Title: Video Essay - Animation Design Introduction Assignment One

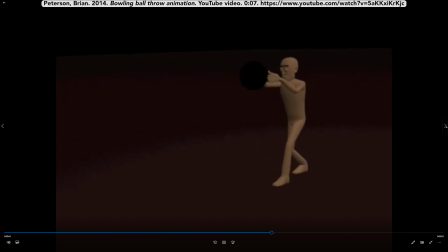As a bowling ball never squashes or stretches, I needed to focus on the weight, which I learnt by watching the following videos.
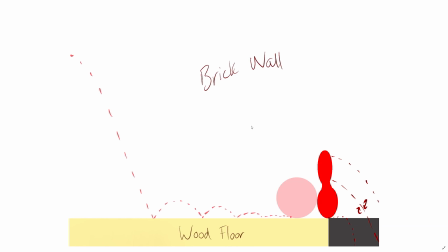After watching the bowling ball video, I decided I wanted to make the ball stop, unlike other weeks, as it would be heavy enough to slow down naturally. I also wanted to create suspense within the animation, and so I created a bowling pin at the end, which would be knocked over and fall into the gutter behind it, as shown in the illustration,
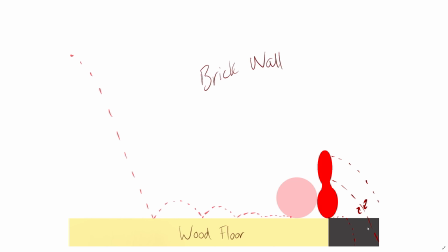where as it falls it would not only fall into the gutter but it would also rotate to make it look more natural and lifelike. I would also experiment with different features by creating a brick wall and a wooden floor, which I've never made before.
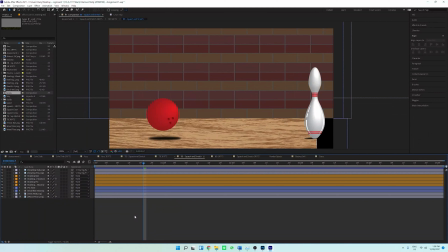From there, I created my bowling ball as well as my other props such as my bowling pin, alley background and wooden floor through Adobe Photoshop and Illustrator. First, I created the bowling ball path, as seen here, using the same system as the previous week, ensuring the jumps are minimal and get dramatically smaller to represent the bowling ball's heavier weight.
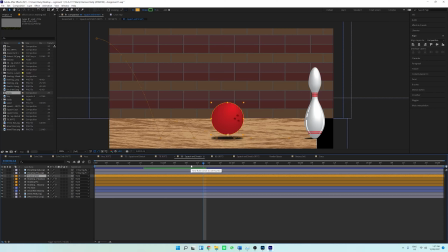From there, I placed a bowling pin into the scene with a gutter directly behind it to make the illusion that when the bowling ball hits the bowling pin would rotate and fall into the gutter. Both the bowling ball and pin had these paths made as seen here,
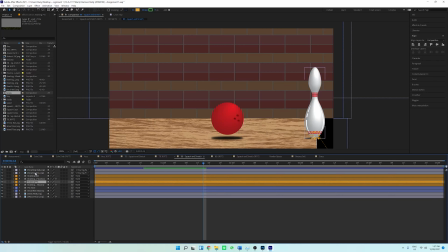and then made these parents of the PNG for the bowling pin and the ball. I then also added rotation to both objects to make it look like the ball is rolling and that the pin is falling.
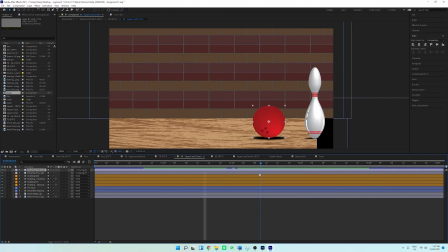I also added shadows to both the objects, which both used opacity and Gaussian blur to make the objects look more lifelike. Next, I placed a wood floor and brick background to make the scene look more like a bowling alley. Last, I made both objects disappear at the start of the animation,
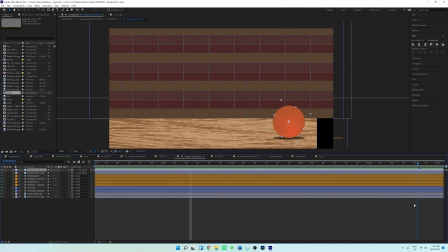as well as at the end of the animation, so that way the animation could be looped as many times as people wanted to, and they wouldn't be able to notice the start and finish as such.
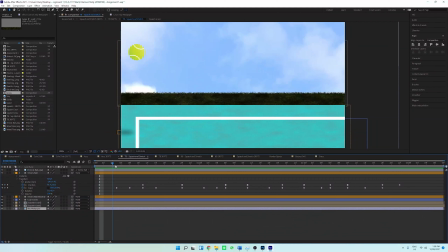This same process was then done for the light ball, which in this case was my tennis ball, where here I really emphasised using scale to show the stretch and squash of the object. Here I created the tennis ball PNG, as well as the path of the tennis ball,
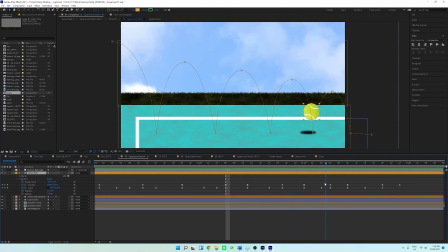making sure they're really high and very, very narrow, as this is how a tennis ball would normally move, and also shown in the video just next. Then I also created the shadow, which again follows the tennis ball as it goes, and then also created court lines,
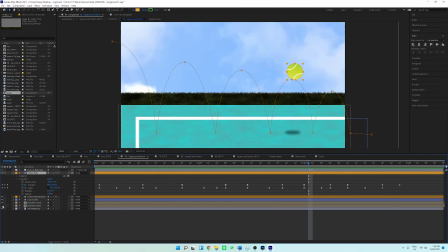the squash court, as we see here, the grass, and then using the same sky wallpaper. From there I also made the tennis ball roll off the screen, so therefore the animation could be played as many times as it needed to without seeing an obvious start and finish.
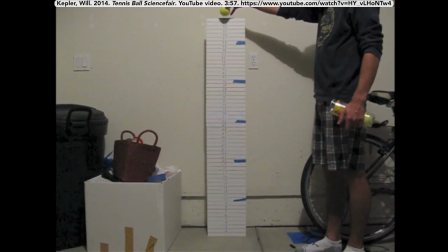Here is the reference video that I used for the tennis ball, making sure I made the first jump really high,
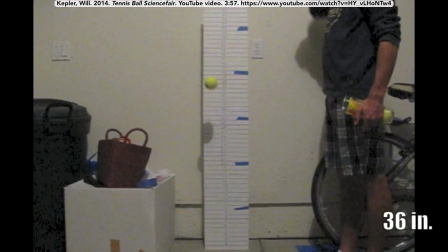and then to gradually get smaller, but not as dramatically as the bowling ball.
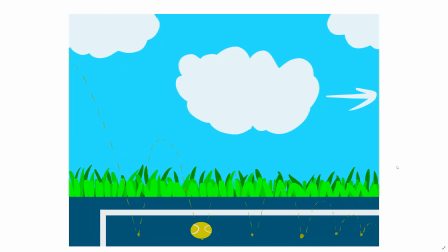For the tennis ball, with previous real life experience as well as those videos, this was the plan I made, which emphasises stretch and squash of the tennis ball, as you can see here, as it hits the ground, as well as the high and narrow jumps it would achieve.
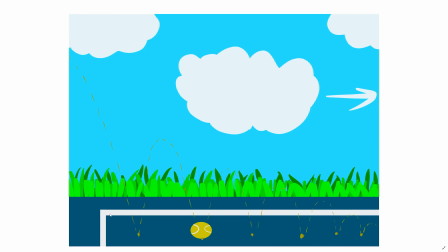I also planned on making the tennis/squash court background to make it look like a more realistic scenario.
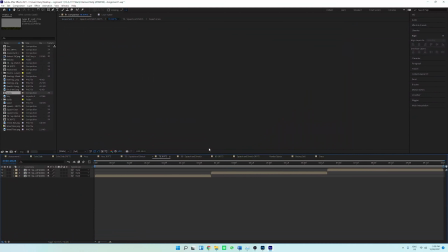Lastly, all 3 weeks worth of work were put into folders which had 3 repeats,
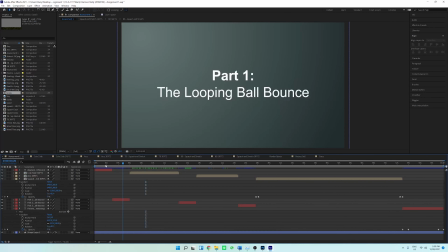and then from there were placed into my assessment 1 folder, which had the title screens,
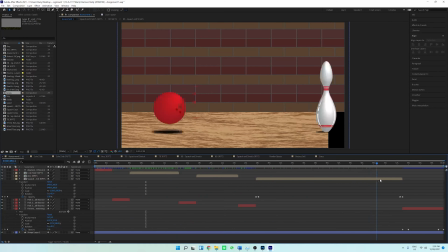each animation, and then the change in opacity between the start of the title, end of the title, start of the animation, and end of the animation to make it look seamless.